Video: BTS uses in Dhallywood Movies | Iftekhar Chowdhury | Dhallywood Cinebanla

Hello everyone, this is Iftikhar Choudhury. Today I'm going to show you the breakdown of my film Bisley, which was the first superhero film in Bangladesh.
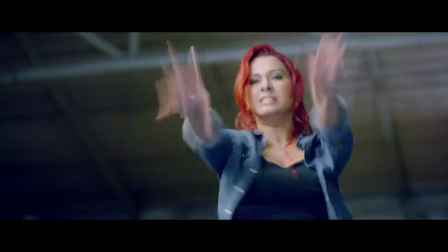0:08 The VFX took roughly nine months with a crew of only six people.
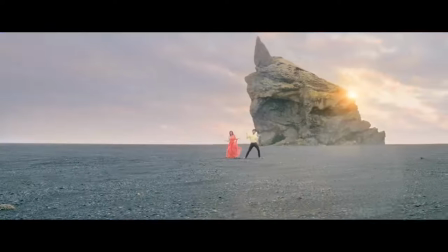0:12 For the Iceland song, there was a lot of blank sky, so we had to digitally add in new skies and tracked it in with the background. A lot of times we added lens flares, we added different skies, orange. we had to take our footstep from the foreground because when artists walk back and
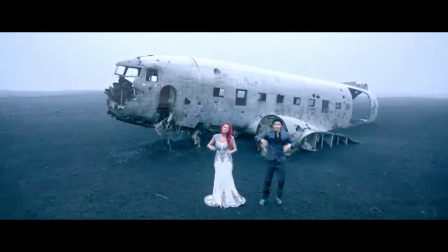0:28 forth they make footstep and we added mountain for parallax and for depth.
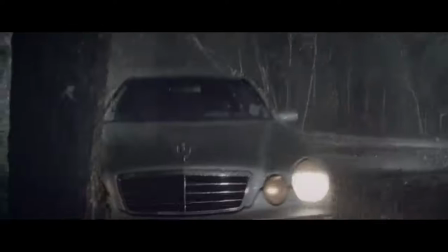0:34 Like with the car accident we had we the driver is there so we had to take the driver out so it looks like there's no driver he actually jumped out of the car prior to the accident
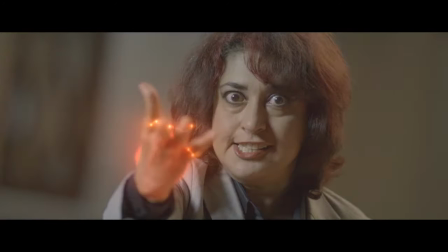0:42 and then we have massive amount of particles actually
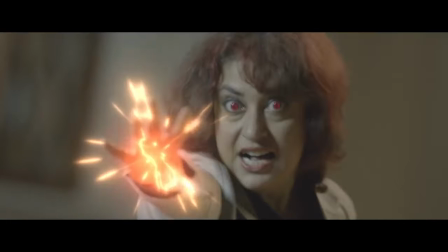0:47 particles in the energies foreground background behind the
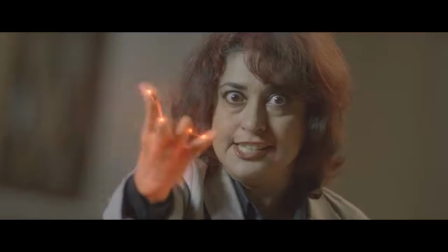0:51 hand in front of the hand so there's a lot of rotoscoping involved individual parts hands fingers
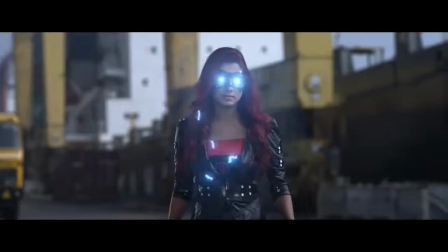0:57 arms eyes face just to feel real i mean just so it
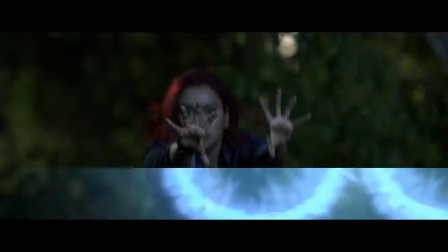1:02 gives you that a little realism uh so it feels interactive so when she's
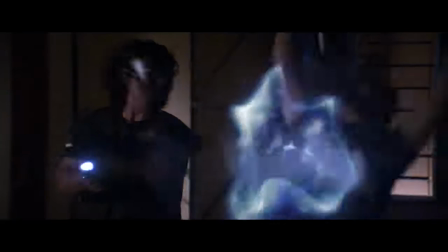1:07 actually throwing that energy blast from her from our hands it feels
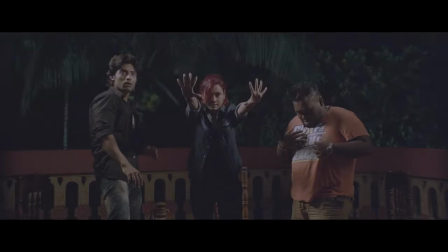1:12 like it's coming out of her hand it's attached to her fingers to her hand to her palm and is interactive the light
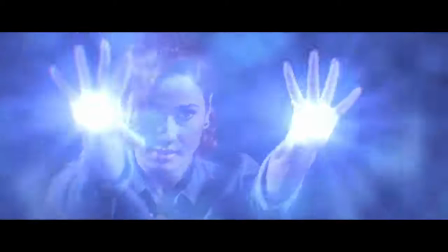1:20 You probably can see it right now. There's, you know, diffusions in there. There's, you know, displacement in there.
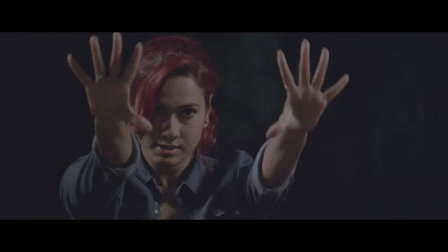1:25 So it feels like it's interactive. It feels like she's actually controlling, manipulating the lights.
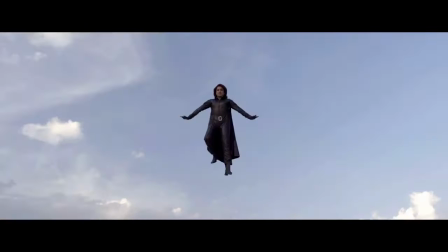1:32 And that's what we wanted. This was very simple. It's pure wire removal and rig removal.
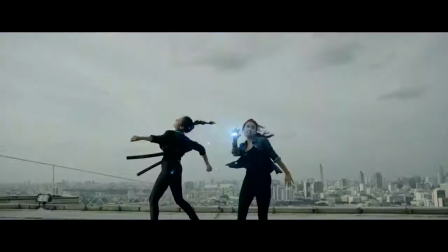1:39 It takes a long time because, you know, you got to replace the background. Sometimes it doesn't work properly.
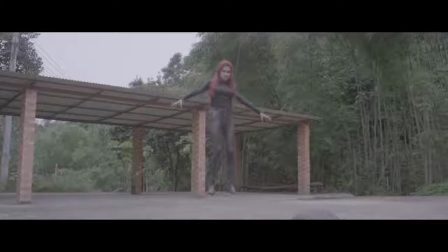1:45 but then you know a little you know little here and there this and that it just comes out right.
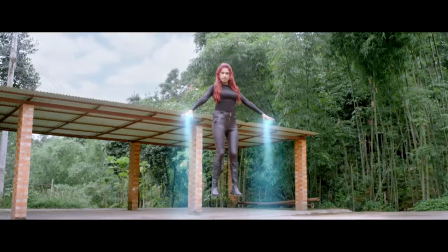1:51 This one we had couple of interesting thing going on we had to take out the foreground tire we smoothed our stomach out and we replaced this
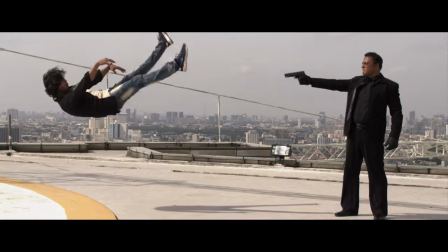1:59 guy this one is funny his hand is actually pointing arm is pointing down so we had a digitally replaced his arm and took it up pointing straight
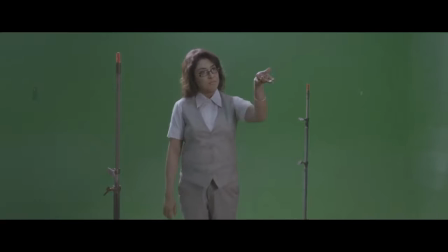2:08 at the hero.
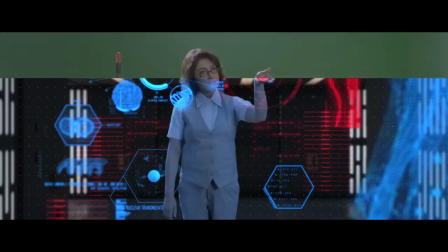2:10 Simple compositing shot I mean you know it's parallax you a lot of tracking markers so you got the foreground the middle ground and the background so there's a little
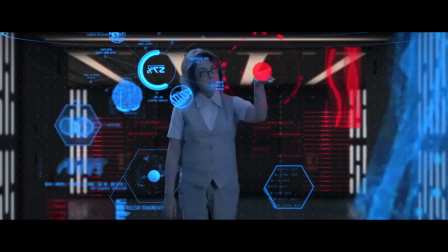2:18 parallax going in there so it feels interactive so it's like you know she's surrounded by all these uh you know holograms and they actually
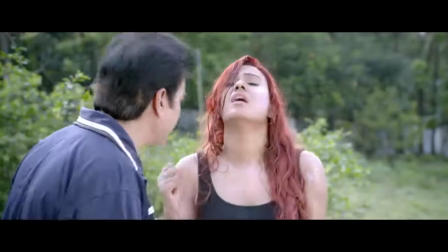2:27 reflect from our sunglasses by the way or the glasses i should say same here tracking the body arms chest face eyes
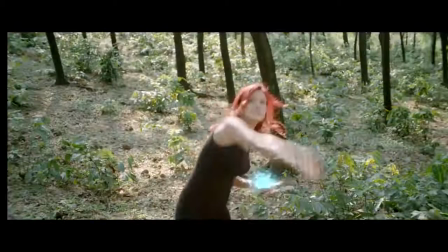2:35 and just putting in the veins in there it takes a while but you know what at the end it works out i love this shot by by the way,
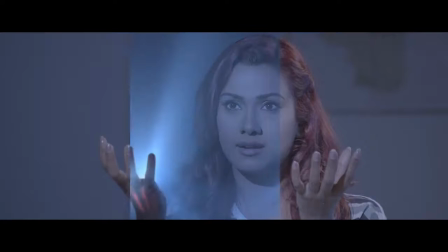2:42 this is, you know, lights coming out of our hands. I mean, this is a beautiful shot.
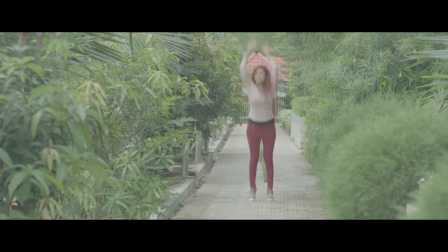2:46 And this is one of those shots, you know, simply seeing all the superhero films, somebody jumping up, leaping, like Superman type.
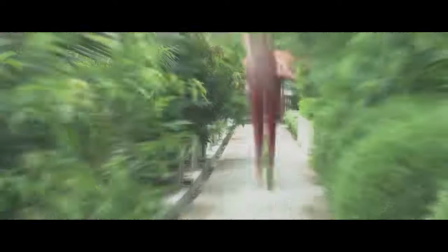2:53 And this is fun. Stay home, stay safe.